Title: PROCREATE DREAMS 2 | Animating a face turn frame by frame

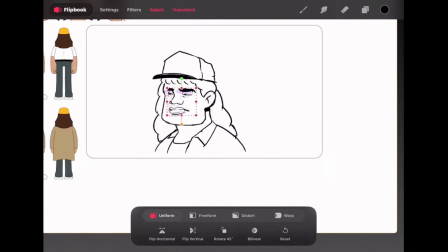So now I wanted him to look up first, like raise his eyebrows up, look up first, like he's thinking,
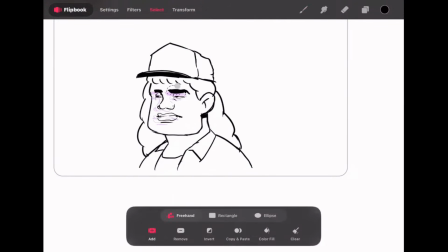then he looks to the right, like a little suspicious look, facial expression I mean.
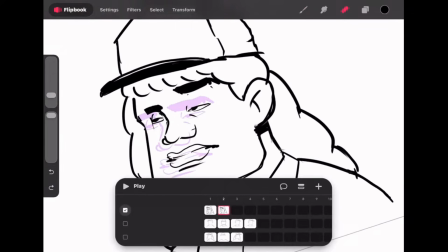So I wanted him first to raise eyebrows. I was like making the key poses here.
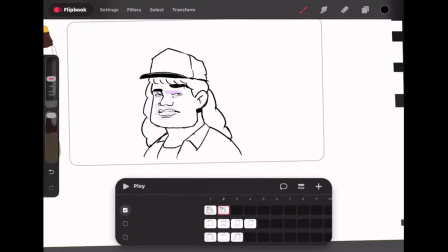So the first key pose was him looking to the left. Now I'm doing like the next key pose, which would be him looking a bit up.
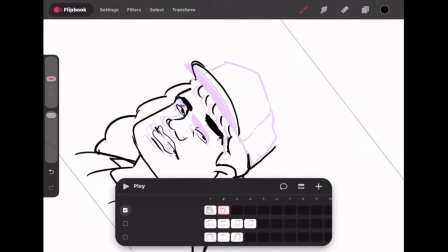He's looking slightly up with his eyebrows raised. So I'm just trying to push around the face and the head features to make him look like he's looking up.
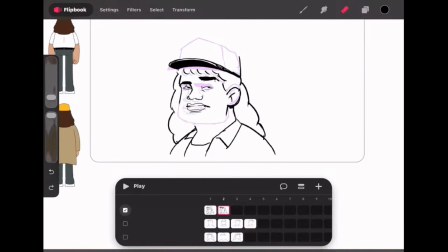So that's why I'm pushing the ear down, trying to fix his face around, and I'm also flipping between the frames.
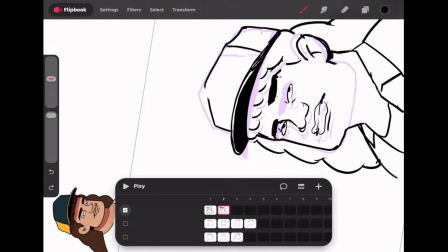So I'm comparing the first frame and the next frame to see if it actually looks like it's looking up.
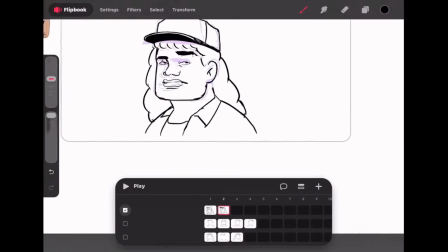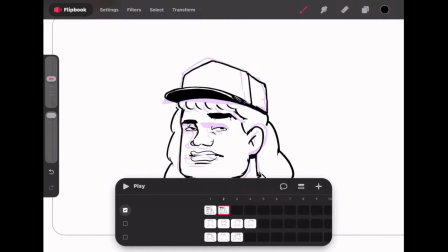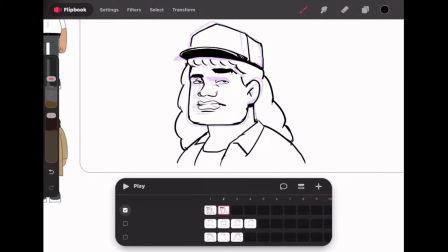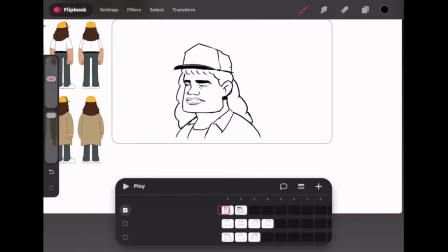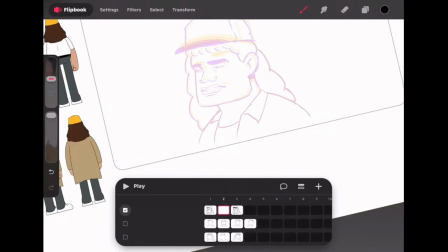So after making my first two key poses, I wanted to make in-between frame, which was my anticipation frame.
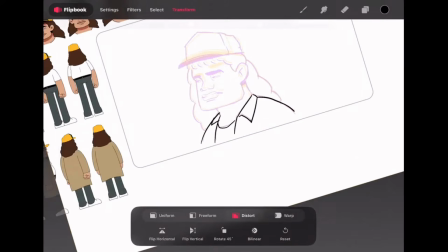So in this frame, I wanted to add a little bit of squash and stretch, so you will see me moving the jacket a little bit down.
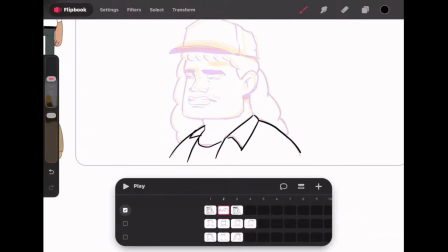So this is my anticipation pose, which is the frame before he raises his eyebrows up.
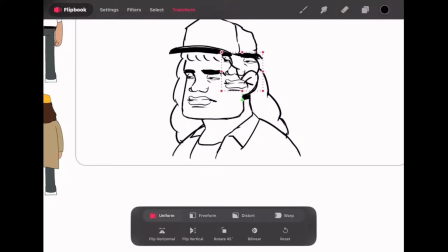And in most animations,
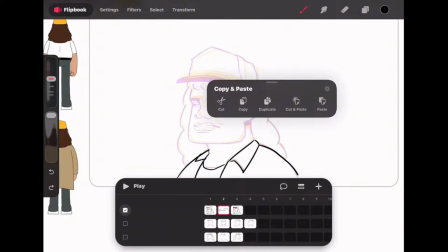you would see the in-betweens or anticipation is like an opposite direction of the next frame.
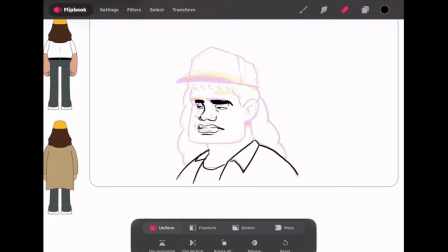So in the next frame, he looks up, but in this anticipation frame, I would want him to look down.
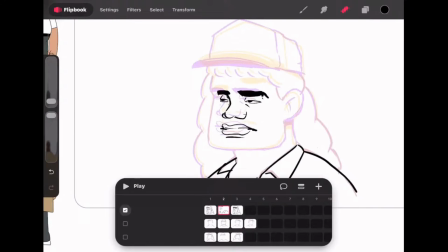So it's like he's preparing to look up. So which is why I copied the main face and use this again in the in-between frame.
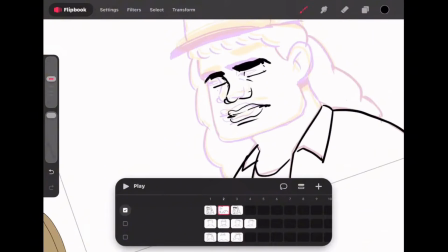But I'm just editing this face now to make him look like he's looking down. And I wanted him to have his eyes closed and face a little bit squashed,
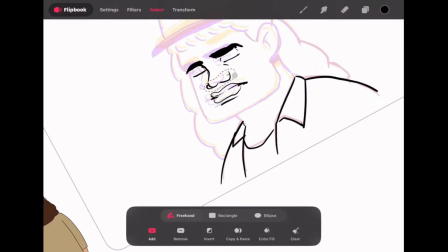because I wanted to have a little bit of squash and stretch in this in-between frame.
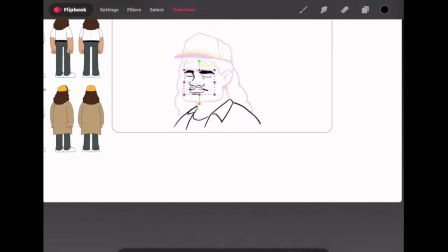So you would see this frame will be he slightly looks down before he raises his eyebrows up.
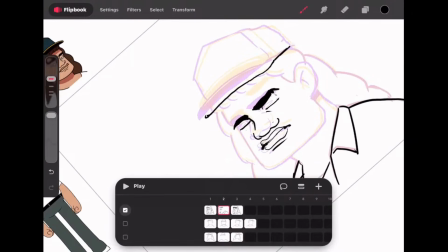So in the next frame, he raises his eyebrows up, but in the anticipation frame, I would want his eyebrows to go down first before he raises them up.
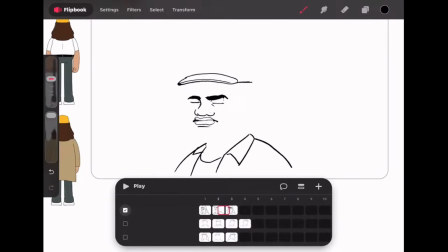So the face is always the first thing I do.
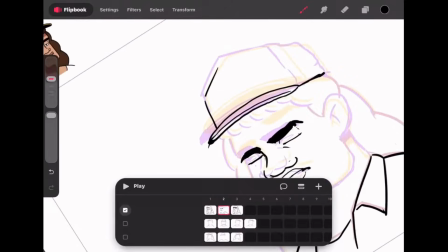In some instances while animating, then I would start making the other body parts, which is the hat, the hair.
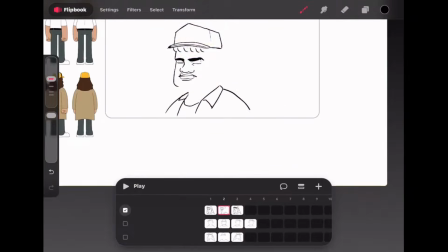Then I would flip between both frames or all frames to see if it looks fluid or if it looks believable.
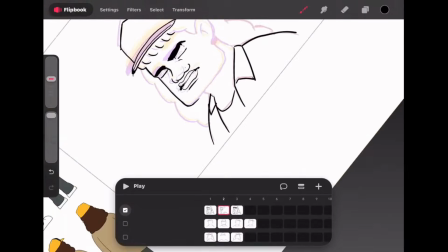That's what I'm doing out here at this point. In this animation, I didn't really use much frames.
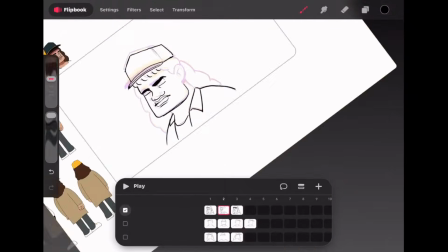I just wanted to do a quick animation test just to show you guys how PROCREATE Dreams 2 actually works,
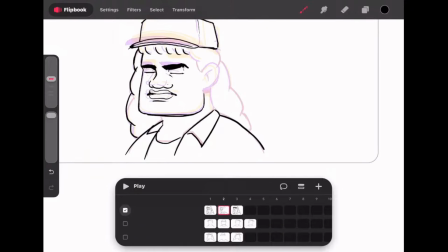because this is actually pretty easy compared to when I use PROCREATE to do animations, or when I even use PROCREATE Dreams, like the first version of PROCREATE Dreams, to make animations. So what I'm trying to do right now is redraw the body parts to make it look like he's actually looking down.
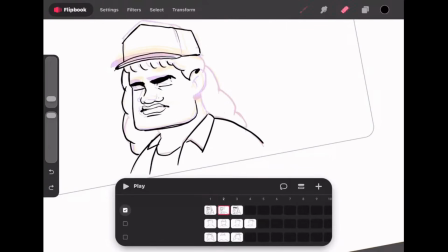So when you normally look down, your ears would be right on top. It will be higher than it is when you're looking straight. So I'm just trying to redraw the ear to make him look like he's looking down.
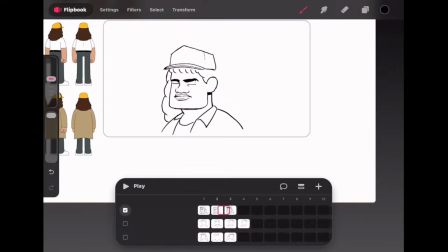So I will be redrawing most of the body parts to add this effect of him looking down.
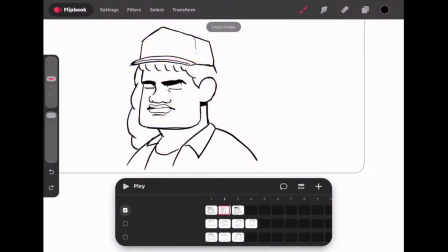So I will also be redrawing his hair to make his hair look like he is more stretched.
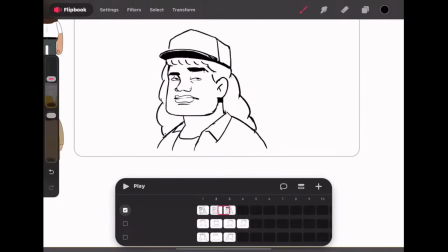So that's what I'm doing on here. So what I would also do after this, I would also edit his face
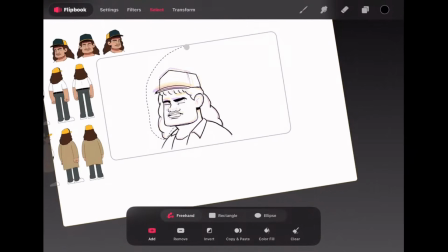in that in-between frame, so it looks like it is still more squashed, because right now it is not seeming pretty squashed.
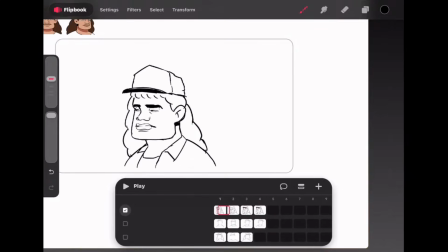So I will just select the 3 lasso tool and edit this look. So this is why we really needed the lasso tool in PROCREATE Dreams.
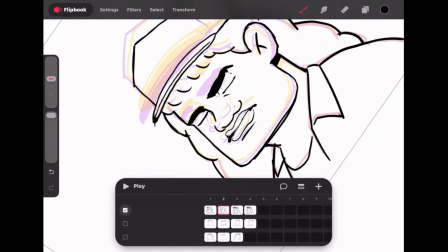As you can see now, this is a game changer. I could easily just select the face and squash it a little bit more.
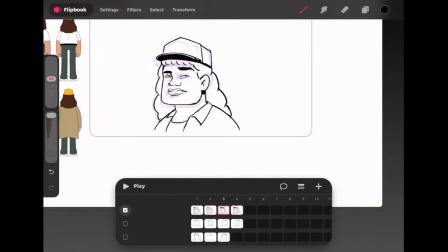So this already looks nice.